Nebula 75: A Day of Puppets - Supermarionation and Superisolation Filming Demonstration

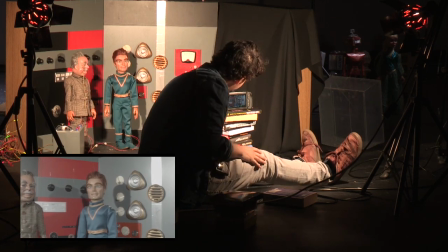505s
Stand still. No, actually, they don't do that. They wobble around a lot. So, Elliot, if you turn around.
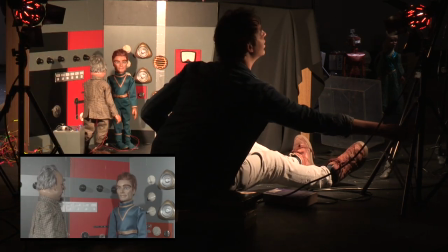514s
Now, you may notice that our lighting setup is not terribly sophisticated. It's a couple of hard lights.
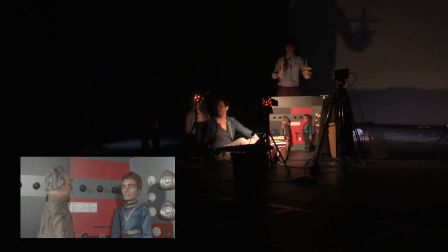521s
Originally, in the 60s, when they moved to colour, the contrast ratio, sort of the dark to the light areas, had to be very, very small. So effectively, once colour came in the 1960s for film series, I mean, it's all very flatly lit.
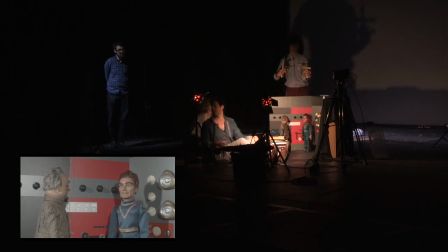537s
So that's one thing we're recreating. The other thing is that these lamps, which we were very kindly lent, they don't have dimmers on.
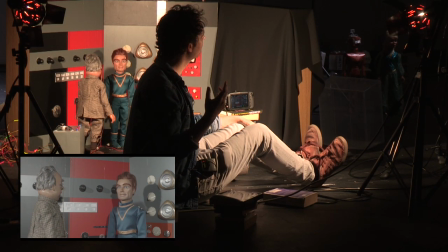545s
And also, there's always a bookcase in the way, which is why most people don't make shows in their living rooms.
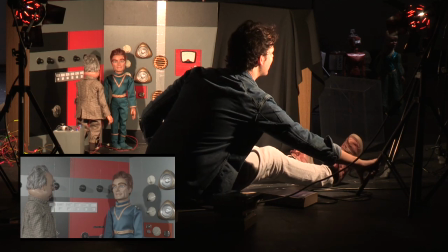553s
So you're sort of just trying to have to find a way where you've got 2 things.
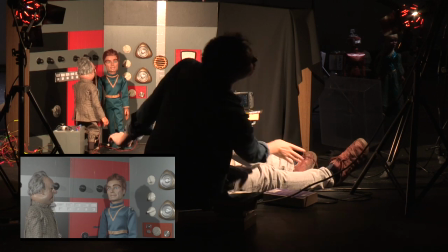556s
You don't want it to be too overexposed, and you don't want... problem with vinyl is it tends to give you a few reflections.
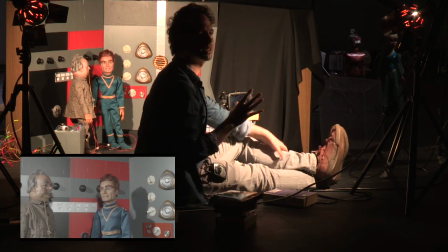564s
The other thing that's important for puppets is the stop.
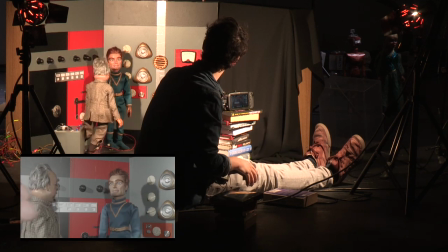569s
So Elliot, if you could bring the puppets into the set so we can get a bit of depth.
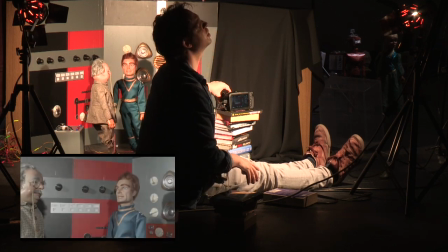576s
Is that when you do miniature photography,
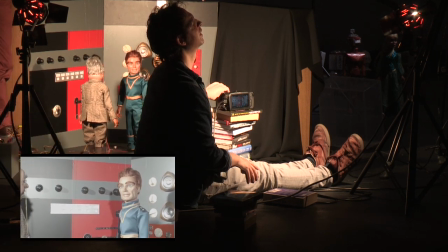579s
basically the more you stop up, the more light you let in, the more they look like the genuine size they are.
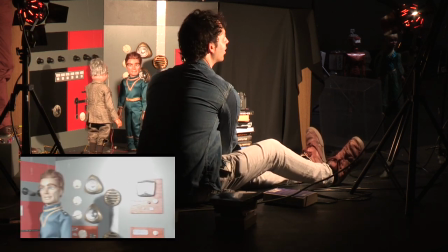588s
There's no sort of, we come across to, or if I just pick it up,
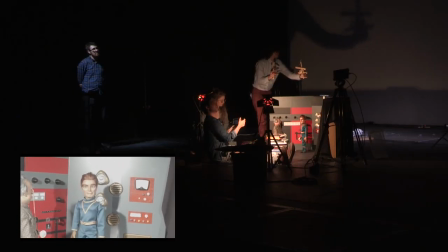593s
they can look quite small, whereas once you start to bring this, not really throwing the, but I'm not far enough away,
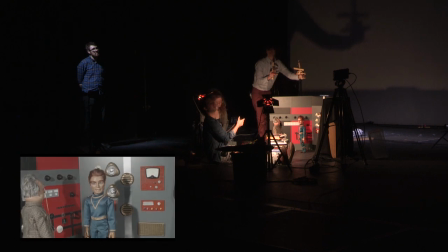599s
but the more you close down, the more focus you get, the better they start to look.
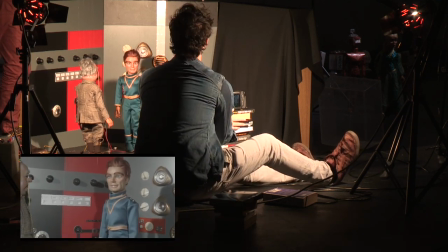607s
And that's also changes a bit on the lenses. And we can see a little bit here. I really can't see.
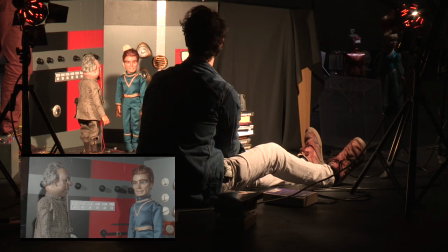615s
Oh, there we go. OK, so first of all, we'll do this as our shot. So Elliot. Elliot is going to puppeteer both of them.
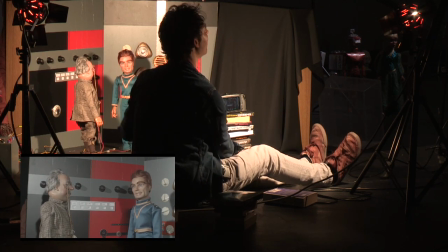622s
And this is our master shot. So Commander Neptune is talking to Dr. Asteroid. And this gives us a sense of where we are.
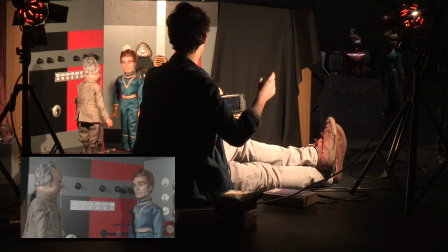629s
I'm just going to, Drew. Yeah. Could you step over there and just tell me if you're in focus?
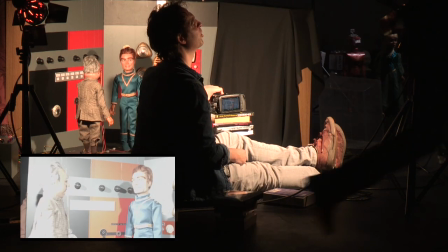634s
If we're in focus, small things like that, you know.
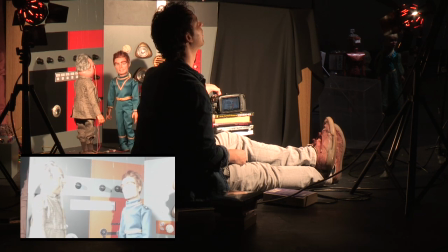640s
Okay, I think that looks about. Yeah, out there. Come back, come back.
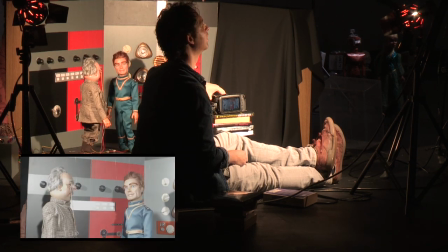646s
That looks about right, as well as I can tell on a projector. Yeah, we are working on a projector screen.
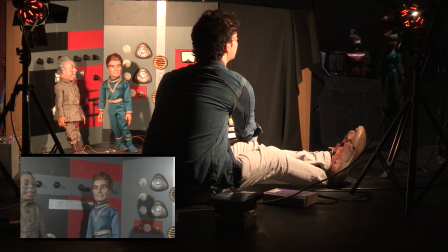652s
So there we go. Okay. So actually, I'm just going to bring the camera around a bit. So Elliot, if you can stand Neptune in front of the silver line.
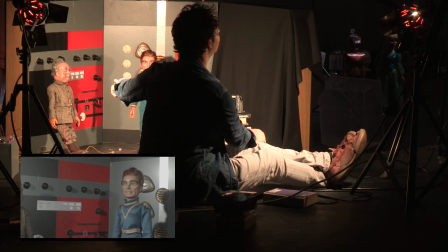661s
So as you can already hear, Elliot is it's in a lot of pain.
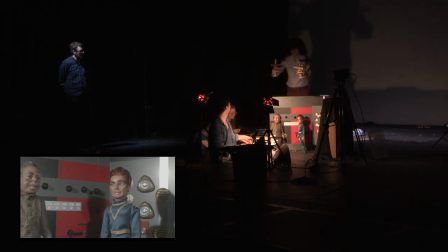665s
So Elliot, if you come around to the middle of it, you might find that easier to. Okay. Someone. What do you need? Oh, just need to hold Asteroid from the front. So Elliot's arms are already going from the shear.
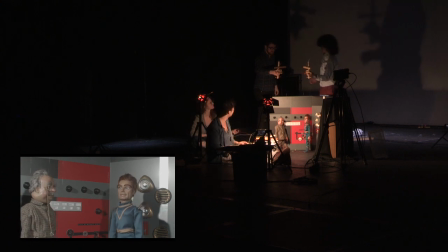675s
So this is, you think how many shots there are in a half-an-hour episode, and this is how every shot, it's as painful as this. You got him? Yeah. Okay, so Elliot's now holding the controller in reverse. And then the last thing I'll do is, just to give the puppets a little bit of life,
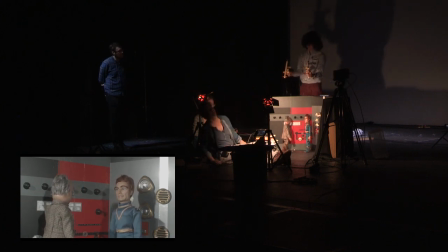694s
we'll just pop a lamp in there, and we just pop a little light into their eyes.
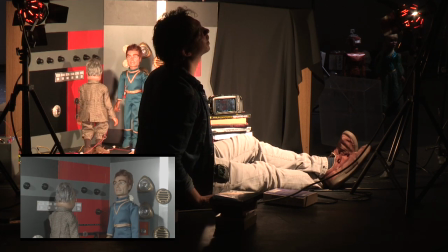700s
So the eyes, which I think I mentioned earlier, are effectively made like real human eyes.
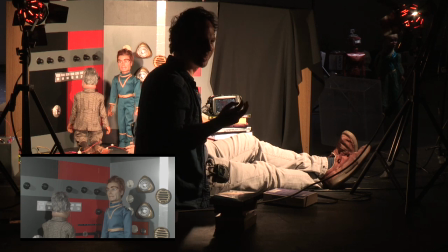705s
Not real human eyes, that would be ridiculous. Like real false human eyes. These aren't the genuine souls of people staring out at you.
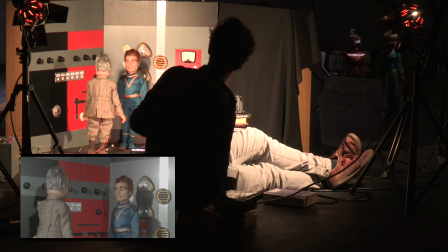713s
And that just helps give it a little extra. So, right, now Elliot is sufficiently in pain.
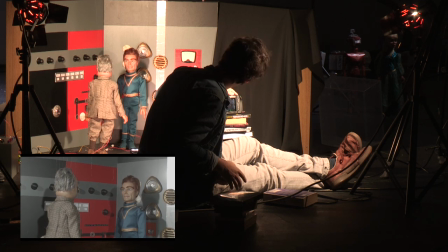718s
We'll give this a go. OK.
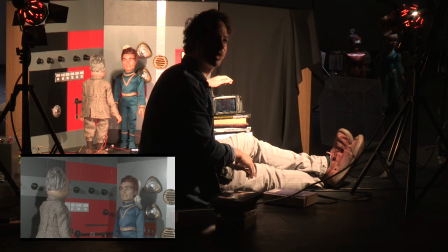723s
We tend not to put clapperboards on this stuff because we're all there, and the pain sort of burns it into you, what you're filming at the time.
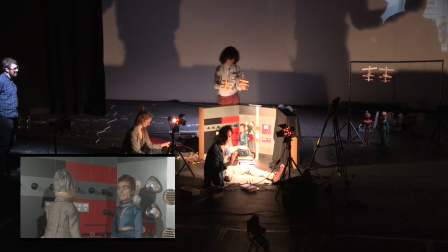730s
So when you see it again, you get the same cold sweats, and you know on what day into the production it was shot.
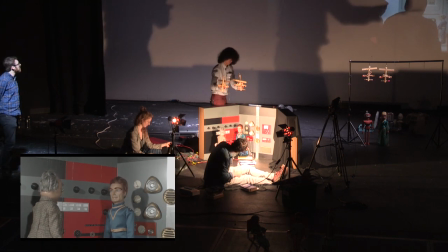735s
OK. OK, are we ready? Asteroid is casting a bit of a shadow onto Neptune, so Back or that? I would bring him, stretch out a bit further if you can.
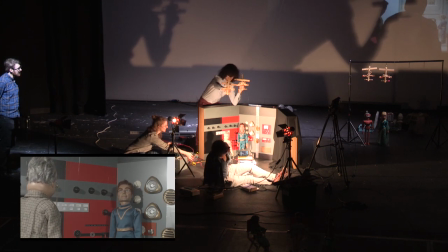752s
No.